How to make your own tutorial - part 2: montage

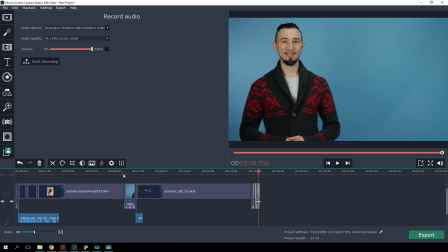You could leave your stand-up and screencast without any transitions. It would look like this.
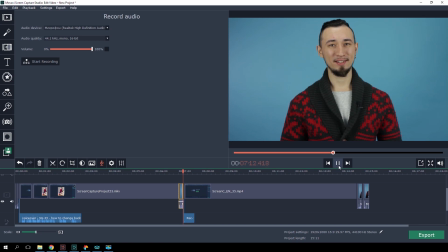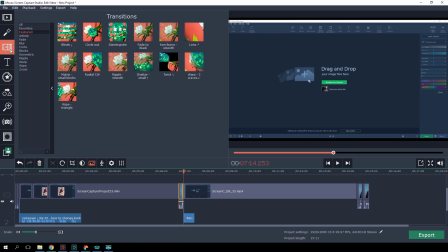Another option would be to use the transitions from the program's built-in collection. Like this one.
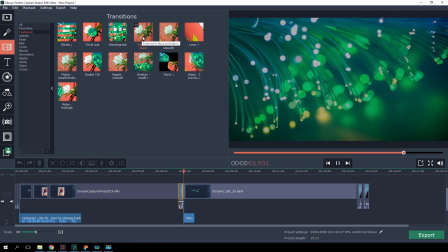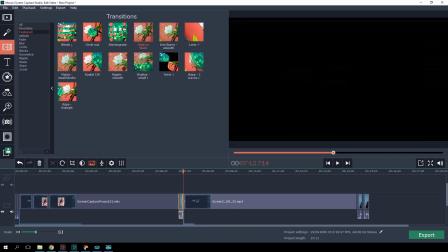There are over 100 transitions to choose from in Movavi Screen Capture Studio.
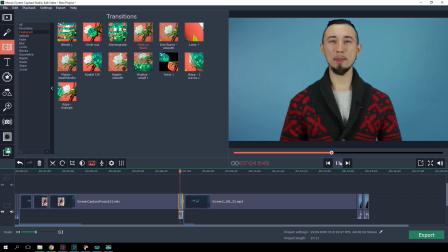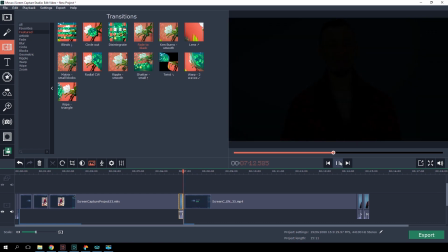You can also use other transitions with a green background. You'll find a free pack of these transitions on our channel.
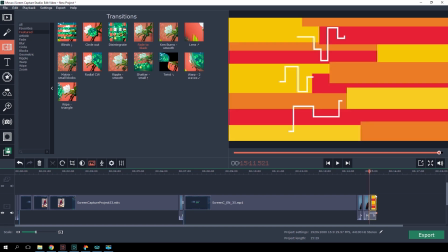As usual, the link is in the description. So our video tutorial is almost done.
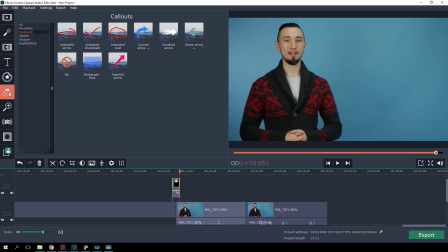But let's not rush to save it and upload it on YouTube quite yet. There is one more way to make your video tutorial even more clear and helpful.
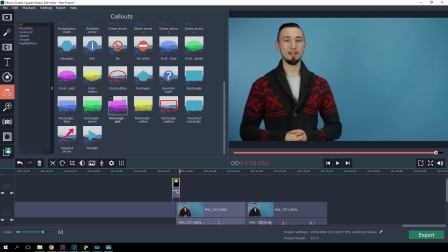Open the Callouts tab.
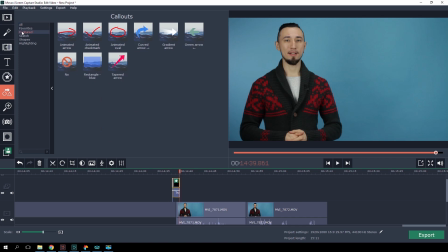Here you'll find arrows, connector lines, signs, and other graphic elements that you can use to highlight an important part of your tutorial. Let's take this arrow as an example.
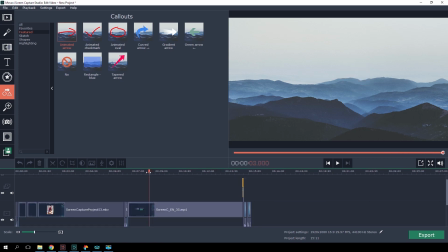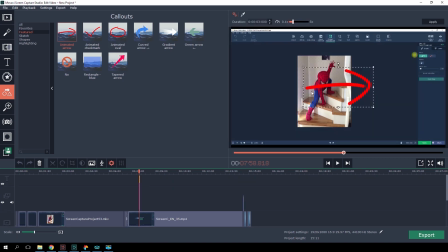We just drag it into the preview window, adjust the size, position and turn, and click Apply.
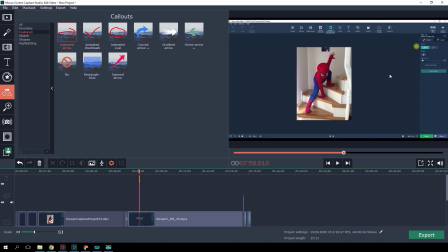Now the arrow is pointing at the button we need to push. You can specify the exact time when it should appear and fade away on the timeline. Trust me, with an obvious prompt like a big arrow above a button, your friends,
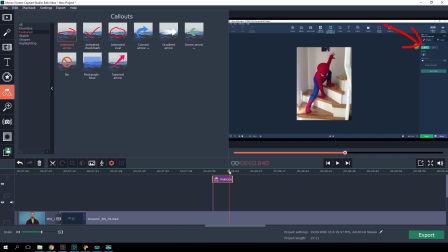colleagues and subscribers will get what needs to be done much more quickly. Aside from shapes and arrows, Screen Capture Studio also lets you add titles, subtitles and speech bubbles. These come in handy for important comments that might be hard to follow as you listen.
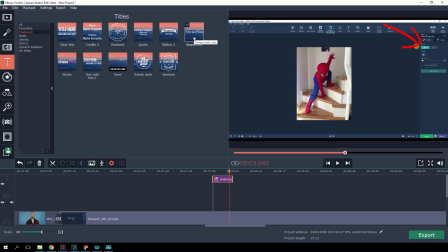Besides, animated subtitles look great at the beginning if you want to title your tutorial or name the different parts.
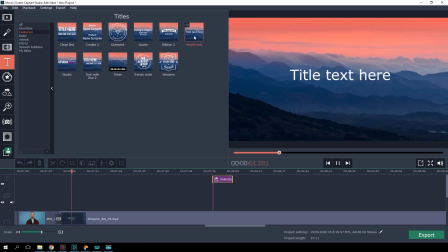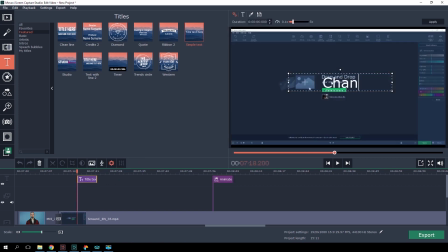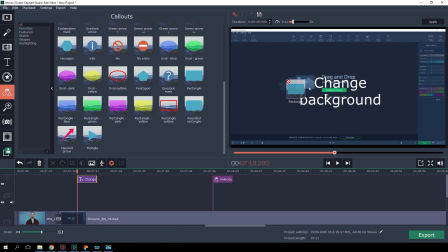One more tip. To make the text in your video readable, use colored rectangles from the Callouts collection as a background for the words. Just remember to place the clip with the chosen shape below the text on the timeline.
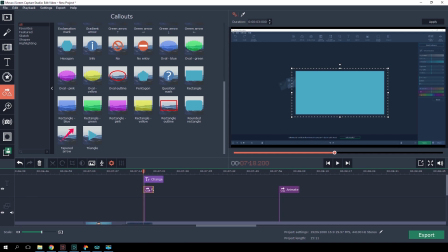Now I'm confident you'll be able to make your own video tutorials that'll be at least as good, if not better, than the ones we make on the Movavi channel. If you missed the first part of the tutorial, go here! That's where I tell you how to record a screencast. Whoa, it just hit me! What if you haven't subscribed to our channel yet? Is that even possible? Well, just in case, I'm leaving the subscription button right here. Bye-bye!